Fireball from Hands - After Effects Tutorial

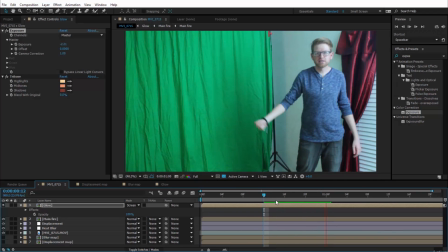[12:21]
So now what we want to do is add some light casted onto the environment from this fire.
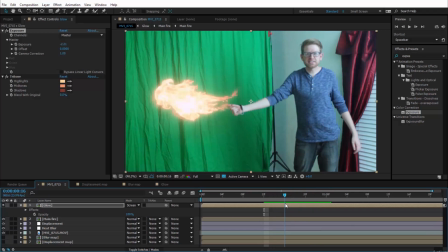[12:27]
And this is really easy. Let's just go to the frame where the fire is probably its brightest, which I would say is right here.
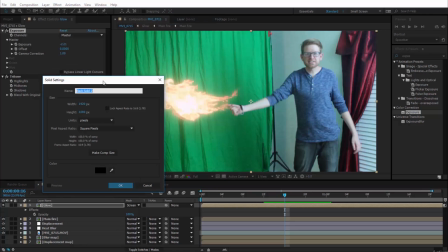[12:35]
And we'll add a new solid. And let's make it a color from the fire itself. I choose more of a darker color rather than the brighter one.
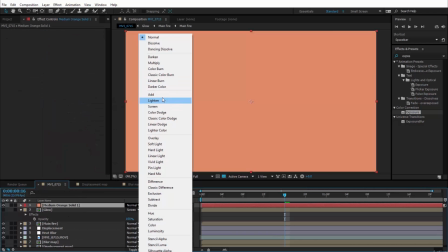[12:47]
And we can go ahead and set this to add. It's very bright right now, obviously.
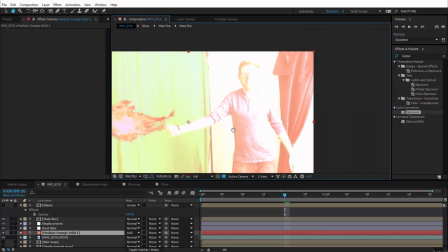[12:53]
We can go ahead and move it below all of our displacements, but above our footage.
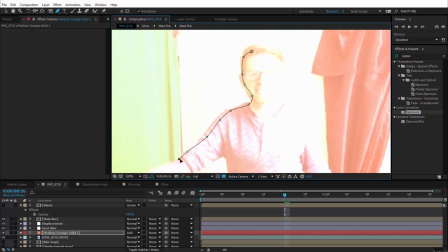[12:57]
And let's go ahead and draw some masks around where this light would actually be.
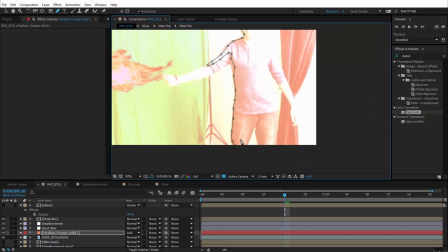[13:03]
So I do want it here on my face and body.
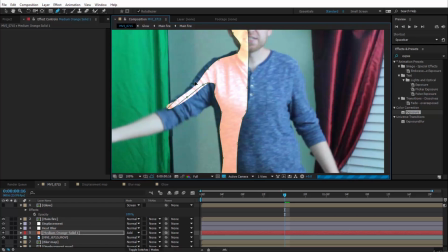[13:07]
So I'll just draw a mask. My mask is a little bit sloppy, but I'm going to clean it up.
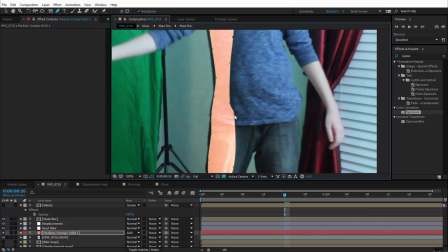[13:15]
And of course, we're going to go ahead and hit F and give that a nice feather.
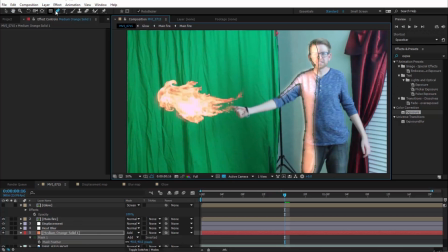[13:20]
And now I'm going to also go ahead and just do a nice circle mask around where the flame actually is.
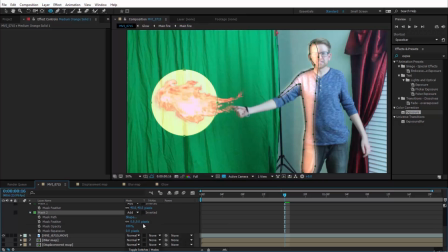[13:28]
I'll make it kind of small and feather it out quite a bit. And then I'm actually going to go ahead and make another circle mask in the same spot, but make it much bigger and feather it out much more.
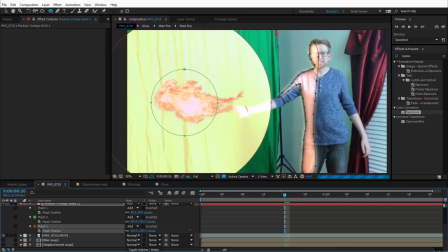[13:41]
And this is just another way of emulating that inverse square fall off, albeit kind of a cheap one.
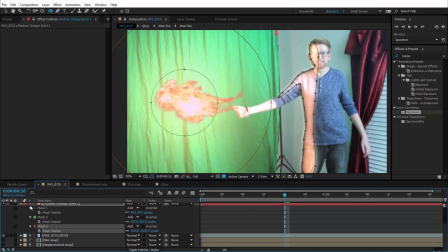[13:48]
So now this is obviously pretty bright as well. I wouldn't really want it to be this bright. So if we hit T on the keyboard, it will bring up the opacity control.
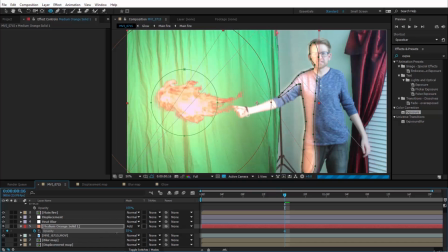[13:55]
So we can set a keyframe right there and just bring down the intensity a little bit to something that makes a little bit more sense.
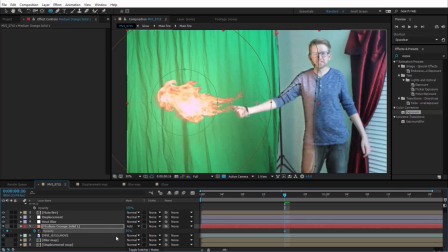[14:01]
And now using the page up and page down keys on our keyboard, we'll move to where the fire first appears, bring our opacity down to 0, and then also move to the frame where it's gone,
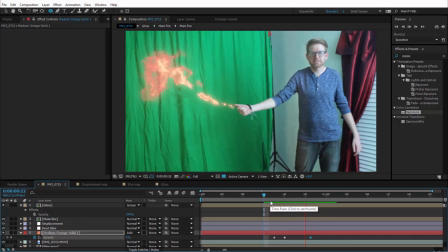[14:15]
bring the opacity down to 0 as well. Here's what that looks like in context with our other effects.
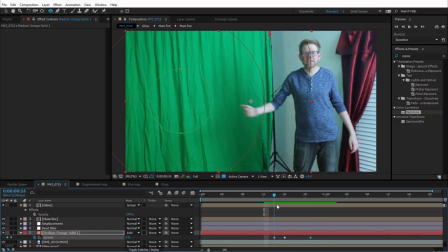[14:21]
I think perhaps the final thing that I want to do is just add a little bit of glow to this hand so that the fire doesn't look like it's appearing out of nowhere.
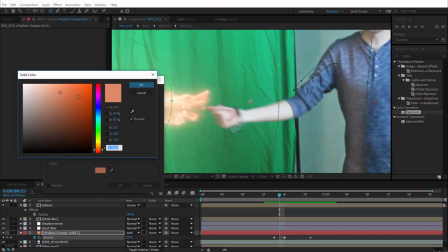[14:29]
So again, we'll make a new solid, maybe kind of the same color, maybe add a little more saturation to it.
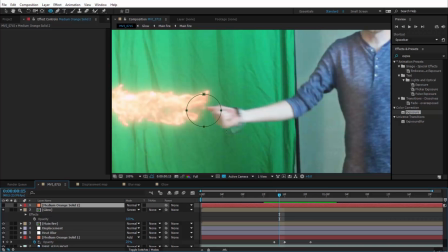[14:36]
Bring this one all the way up to the top and just add a quick mask around this area. Set it to add as well.
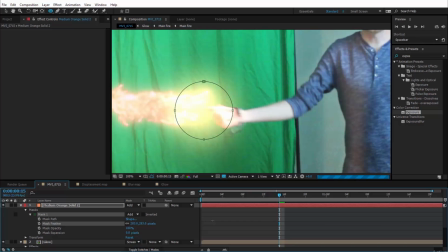[14:42]
Feather that mask out pretty significantly. Now go ahead and add another mask just like before.
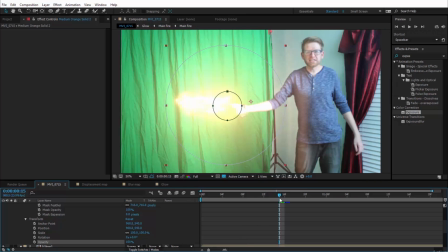[14:48]
Feather this one out a whole bunch too. So this solid is going to fade out a little bit differently than the other one. We actually want it to just kind of pop on at the same time the flame does. Maybe not as intense as this. I'll turn it down a little bit.
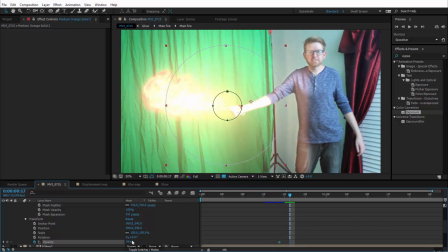[15:03]
And then we'll go ahead and set that keyframe and move forward just a few frames and turn that all the way off so it's not overwhelming the image.
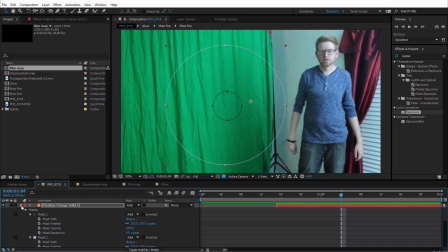[15:11]
Now, I wouldn't normally add sound in After Effects, but you absolutely can.
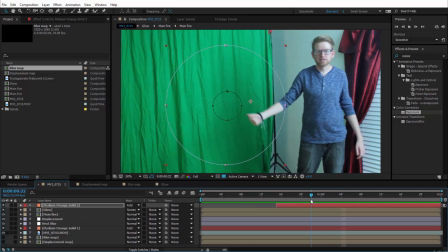[15:16]
And this is just going to be really simple. So I'm just going to show you how we can add a little bit of sound to this fire using Production Crate as well.
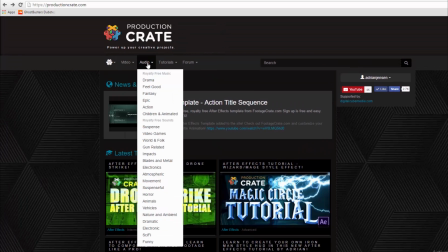[15:24]
So I'm going to pull back up the Production Crate website, and I'm going to click this button here that says Audio, which is going to bring us to Sounds Crate.
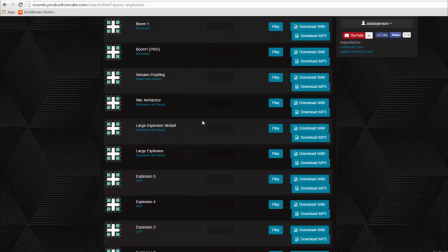[15:32]
And I'm going to go ahead and just do a search for Explosion. And I actually believe I want to use this Explosion 3 right here.
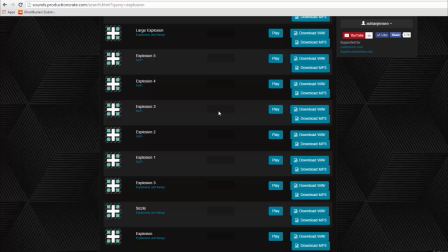[15:41]
So it has that bang at the beginning. I'm not interested in that, but it also has some nice flame sounds towards the end, if you can hear that. So I'm just going to go ahead and give that a download and bring that into my project.
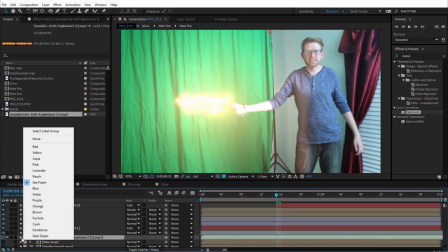[15:57]
Drop it onto my timeline, and we're just going to open up the waveform so we can see it.
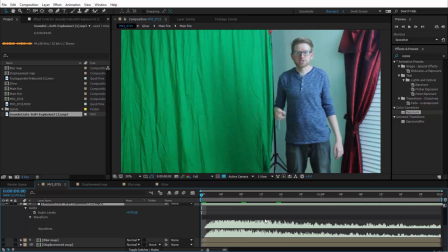[16:03]
And so what we want is not this part at the beginning here. You can preview your audio by pushing 0 on the number pad.
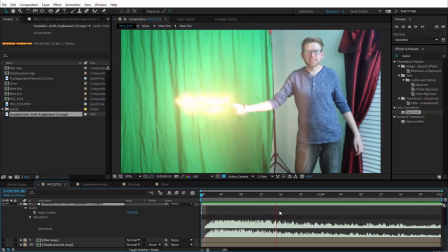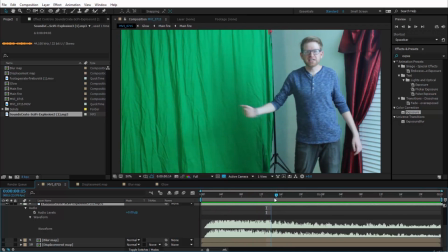[16:17]
So I don't really want this beginning part, so I'm going to come to the part where the fiery sounds start, and I'll set a keyframe for the audio levels and go back just a few frames and just turn that all the way down.